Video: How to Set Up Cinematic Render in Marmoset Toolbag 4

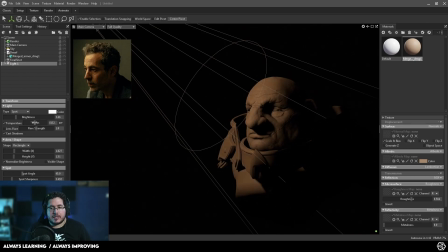(4:08)
And you can see this is a very warm light. So if we start bringing the Kelvins down, we're going to get into this sort of like warm light effect. I think something like that is more than enough.
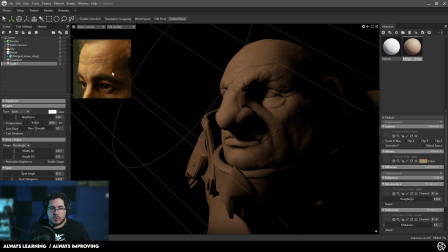(4:16)
Now, let's think or let's see how much intensity we have on the light, because that's another very common issue that I see when people are lighting their characters. They would not like match the proper like effect. And even though I don't have a skin material, this is just a clay render, we can still try to push this brightness a little bit up,
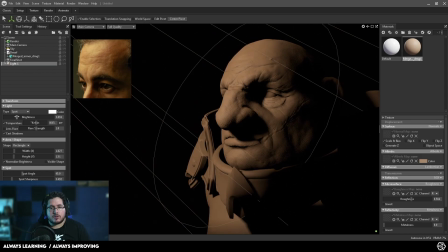(4:33)
just a tad bit, to get to the proper values, which would be probably around there. Okay, we don't want to overdo it. We can still push these things later on the post-processing side of things.
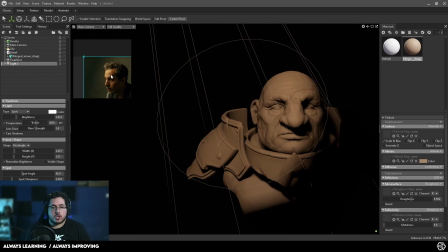(4:45)
So you don't want to do this like super intense. So that would be my first shadow. Now, we don't live in a world where there's only one light. There's usually a lot of lights around, and if there are no lights around, we at least have something called a bounce light. So in this case, I definitely want to add a little bit of a bounce light around my character.
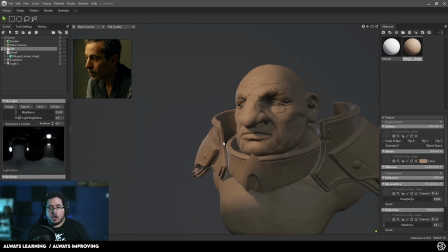(5:01)
If we go to our main sky and we start bringing the brightness in, you're going to see that we get all of the light from this like studio that we have right here.
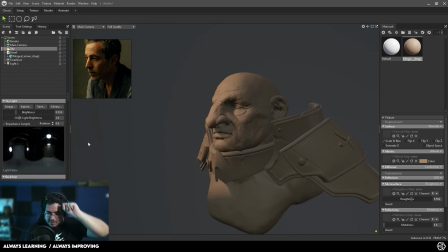(5:09)
And this is another one of those like super important tips. So tip number two or three, I'm not sure which one it is. You want to pick one HDRI that matches the sort of like tone and atmosphere that you want to capture with your character. So in this case, I think this like abandoned house attic has this sort of like green hue. That's a good option.
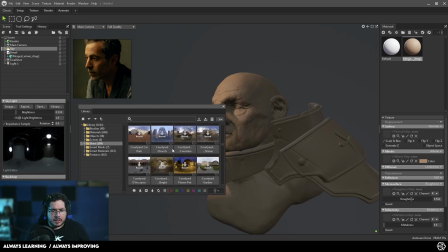(5:28)
There's also, let's see which one, we can go for like a forest or something, but I actually think that abandoned one's probably gonna be my go-to pick. This fourth point is also a nice one. You can of course download one if you want. But yeah, it's just a matter of finding one that matches what we're going for.
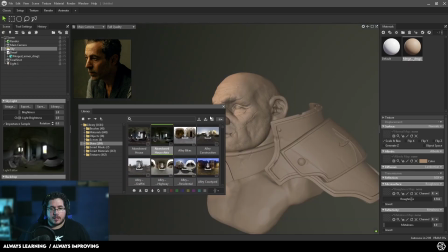(5:45)
I'm gonna go with this abandoned house attic. Now, very important,
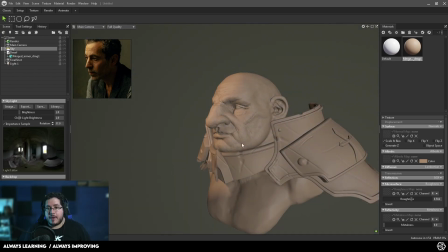(5:48)
we need to move the thing around so that we don't get the main line hitting our character and pretty much destroying all of the nice things that we did.
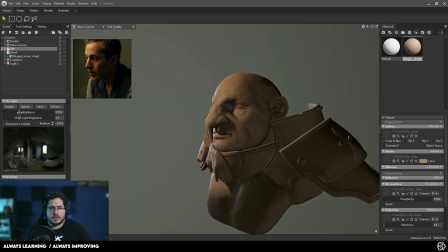(5:56)
So in this case, I'm kind of going to go for like a rim light right there, and I'm going to bring the brightness quite down because I do want to get some information,
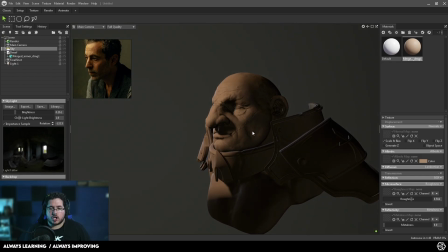(6:03)
some light information into the scene so that we don't have the super like dark shadows, but I don't want them to override what I already have. Another thing that's very important, the background. Right now, the background that we have is really light. And if we compare it to the background that this character has, that one's a little bit different. We could add a plane, but in this case, I'm just gonna go here and the backdrop is gonna be changed to color.
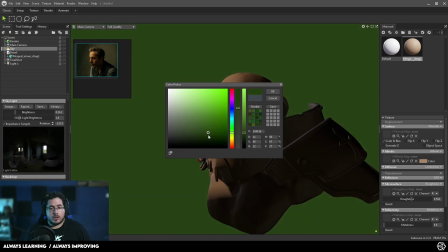(6:23)
And I'm just gonna select like a darker green tone color, like an earth color right there.
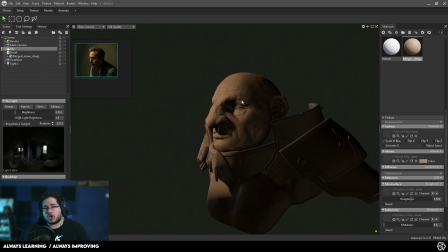(6:29)
Perfect. So that way, the lightness and the contrast of the character is gonna be way, way more intense.
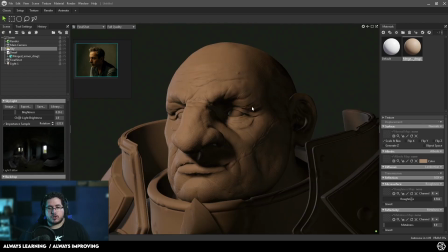(6:35)
So now if we go to our cameras and we go to our final shot, you can see that we're getting a little bit better. I'm gonna rotate the character a little bit more. And one thing that I'm not using right now is ray tracing. Right now we're just working with the base like Marmoset option.
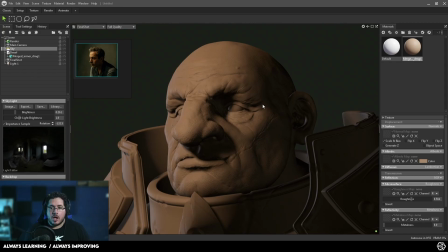(6:48)
And that's why over here, as you can see, there's a lot of light, where in reality, we would expect this thing to be casting some shadows.
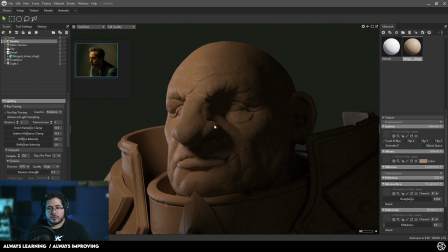(6:55)
If we go to the render options and we turn on ray tracing, you're gonna see that everything becomes darker and it becomes a little bit more cinematic as well. I still think that we need to move the light a little bit to the side. So let me go back to my main camera.
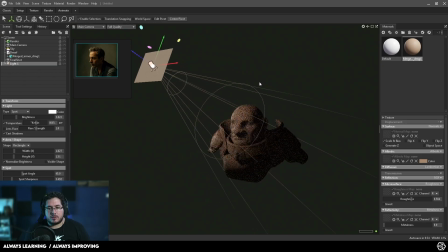(7:08)
Grab this guy right here. I'm gonna push it to the side a little bit so we get a little bit more glow here on this part of the character.
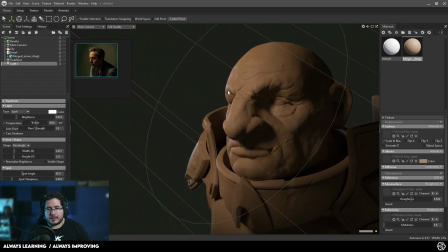(7:16)
Now, I kind of like this sort of like light that we have on our sky, but also at the same time, it's a little bit weird because it's a white, and I don't want that like camera or that light like rim light. So I'm gonna bring this and I'm gonna move it.
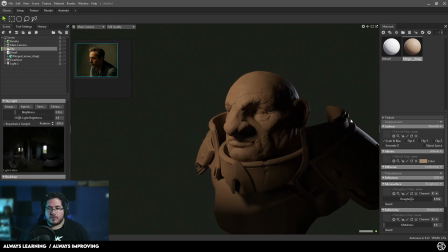(7:30)
I know we don't have that on our character, but I'm gonna move it to the back right here to give me a little bit of a nice rim light being like or going around the character on this part. Now, another thing that I see is that there is a little bit of a white light here on his shoulder. I don't see the reflection, but that could be like a nice little spotlight on this side of the character.
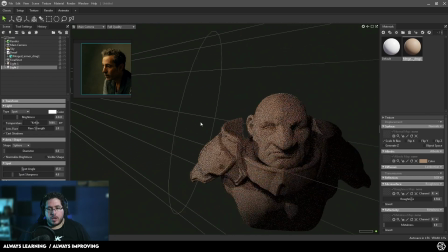(7:49)
So I'm going to go to this side and I'm going to do another light. And this is where the cinematic light becomes interesting, because you can add as many lights as you want,
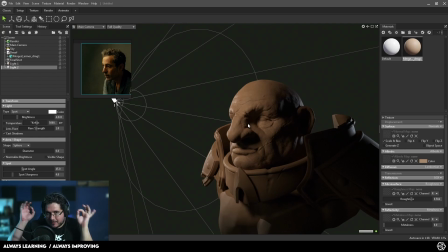(7:58)
and you would be surprised how many like specific lights you can find on a movie set or on a commercial set, because you just see the nice picture at the end, but you don't see the whole preparation that goes into making sure that the shot looks as nice as possible. So for instance, in this case, I'm going to use temperature as well to keep it like a warm tone.
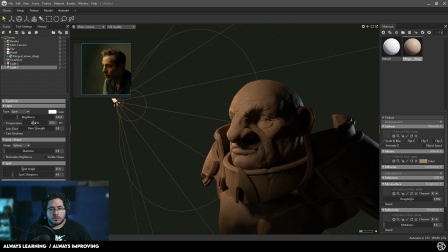(8:14)
So I'm going to push this into like warm tones, pretty similar to the main light. And one of the things that we can do is we can bring the spot angle down so that it only hits certain parts of the character, like this sort of like front part right here.
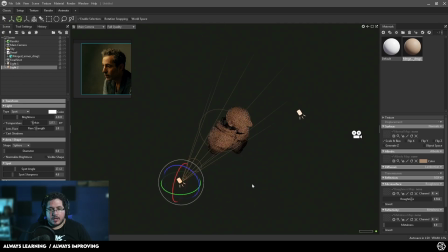(8:27)
I'm even going to go here, I'm going to rotate it a little bit so we're only hitting like the side face right there.
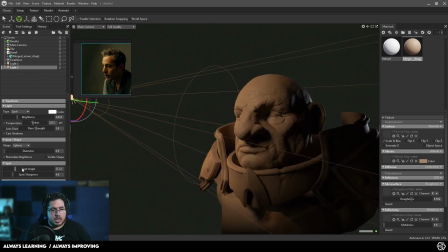(8:32)
So it's going to be very subtle that we have right there. We're of course going to change the diameter of the shape so we get soft shadows.
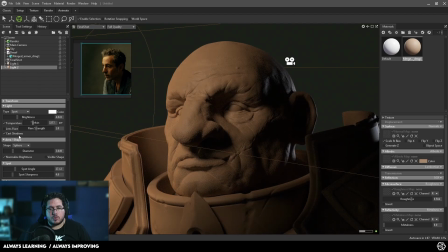(8:39)
And now again, if we go to our final shot camera, this is what we're going to get. So look at the difference without that light and with that light. It might seem very, very subtle, but that subtlety is the kind of stuff that really helps like sell and create a more like interesting shot for our characters.
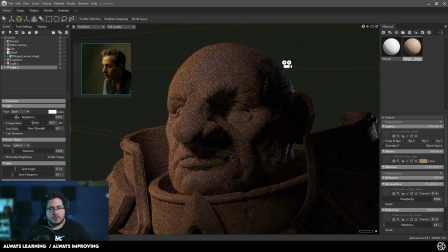(8:55)
I kind of want to play a little bit here, not with the intensity, maybe with the temperature.
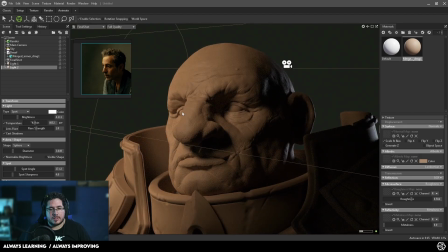(9:02)
Just a little bit lighter on the tones, right? Again, we're going to be able to change a couple of things later on as well. Let's go back to the sky, and I'm going to bring the brightness a little bit up again, just to bring a little bit more light information.
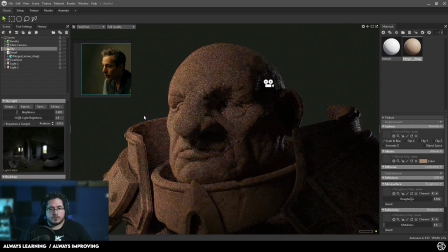(9:13)
Not too much, just something like that. And now, let's find a nice shot. So something like this, I think it's going to work just fine.
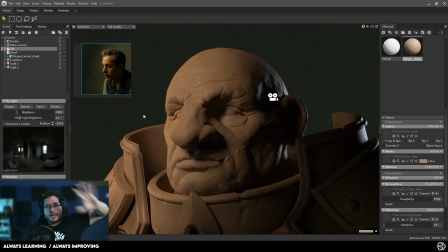(9:20)
Cool. So we got our camera set up. We got a nice like light like distribution. If we want, we can add another rim light to like generate a little bit more contrast here. But I actually think that this is looking quite nice. However, that's not it. We're still missing a couple of things to really make this cinematic. One of those things that I think really helps a cinematic effect is a depth of field.
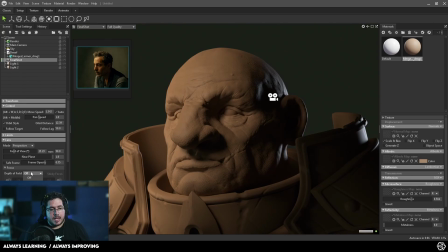(9:40)
So if we go to our final shot effect, we can go here to focus and we can turn on depth of field, ray trace depth of field.
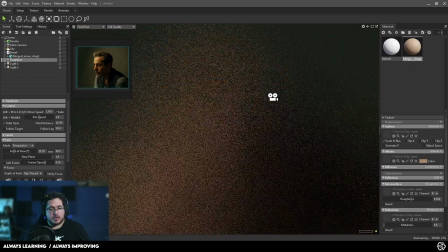(9:47)
And this will allow me to find In this case, I'm gonna go focus distance, and I'm gonna focus, of course, to my character.
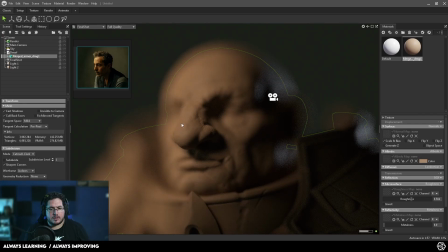(9:54)
I can do sticky focus and click on one element. Let's see if that works. No.
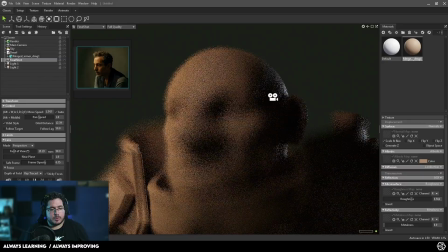(9:59)
Let's try to focus distance again. This is a little bit too much, so I'm gonna bring this up to like a 4 aperture. There we go. Let's bring it back, bring it back, bring it back. The scale of the character is definitely influencing here.
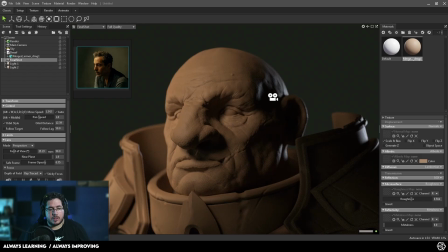(10:16)
So we definitely need to change this thing a little bit. There we go. So 45 seems to be a good number. And as you can see, we're getting some really nice depth of field here on the shoulders, and the character is like very nicely in focus. I'm still gonna like move this a little bit. There we go. Because I don't want to have too much depth of field. Otherwise, it becomes a little bit weird.
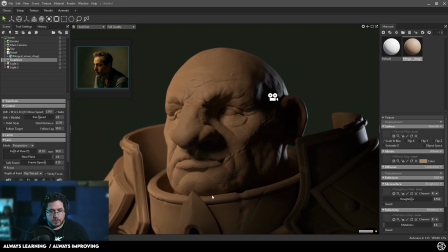(10:35)
So once we have this, once we have the depth of field, once we have the nice like background and the nice colors, the next thing that we can do is we can play a little bit with the post effects. And all of the post effects happen here on the final shot. And post effects, this is every single like TV series that you see,
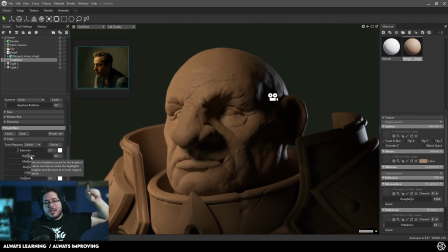(10:53)
every single commercial, every single render that you see out there has gone through some post effects. Like, it's extremely weird. Like, the only thing or times I've seen like renders actually going like straight from the software into like production are those like kids TV shows where they don't have time to render and they pretty much just render whatever's on the viewport.
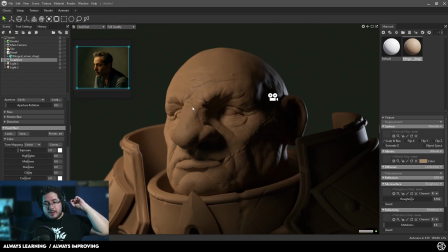(11:12)
So most of the images you're gonna be seeing have some sort of like post-processing on your characters.
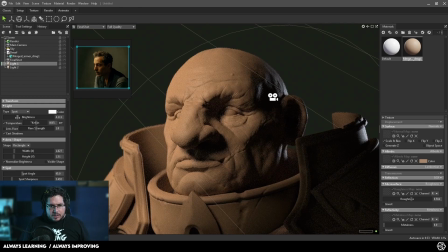(11:18)
In this case, I think I'm gonna go to light one, and I still wanna like push the light a little bit more. There we go. I'm gonna go back to final shot here, and if we go to post effects, there's a couple of things that we can do. We have all of this tone mapping, and tone mapping is one of those things that can really help. But before that, I'm gonna sharpen things a little bit.
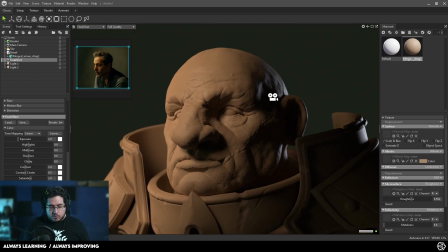(11:34)
This is a question that we got like recently about some portfolio piece that someone was showing. They were like, how is it that my images don't look as sharp? You just need to add a little bit of sharpen, because normal maps and everything tend to blur things out.
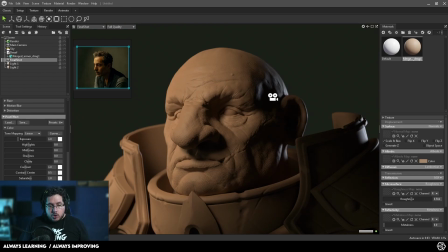(11:46)
So you definitely want to like crunch things just a little bit to get something interesting. Bloom is something that I use when we have some sort of like sci-fi light or something like that.
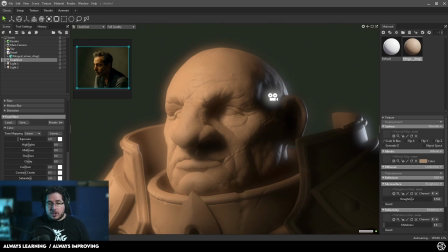(11:55)
In this case, I don't think it's particularly good. So we're not going to use it. Let's hope this doesn't crash. I'm going to be really mad if this crashes. Okay, there we go. I just saved to make sure that we don't lose all of the, or I'm just saving to make sure that we don't lose all of the work. The thing is, I just decimated this guy.
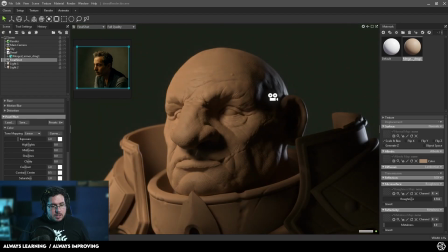(12:13)
This is not like displacement or anything. So we're not going to be using bloom. So no bloom here. One thing we could use, however, I recommend always doing this carefully, is fog.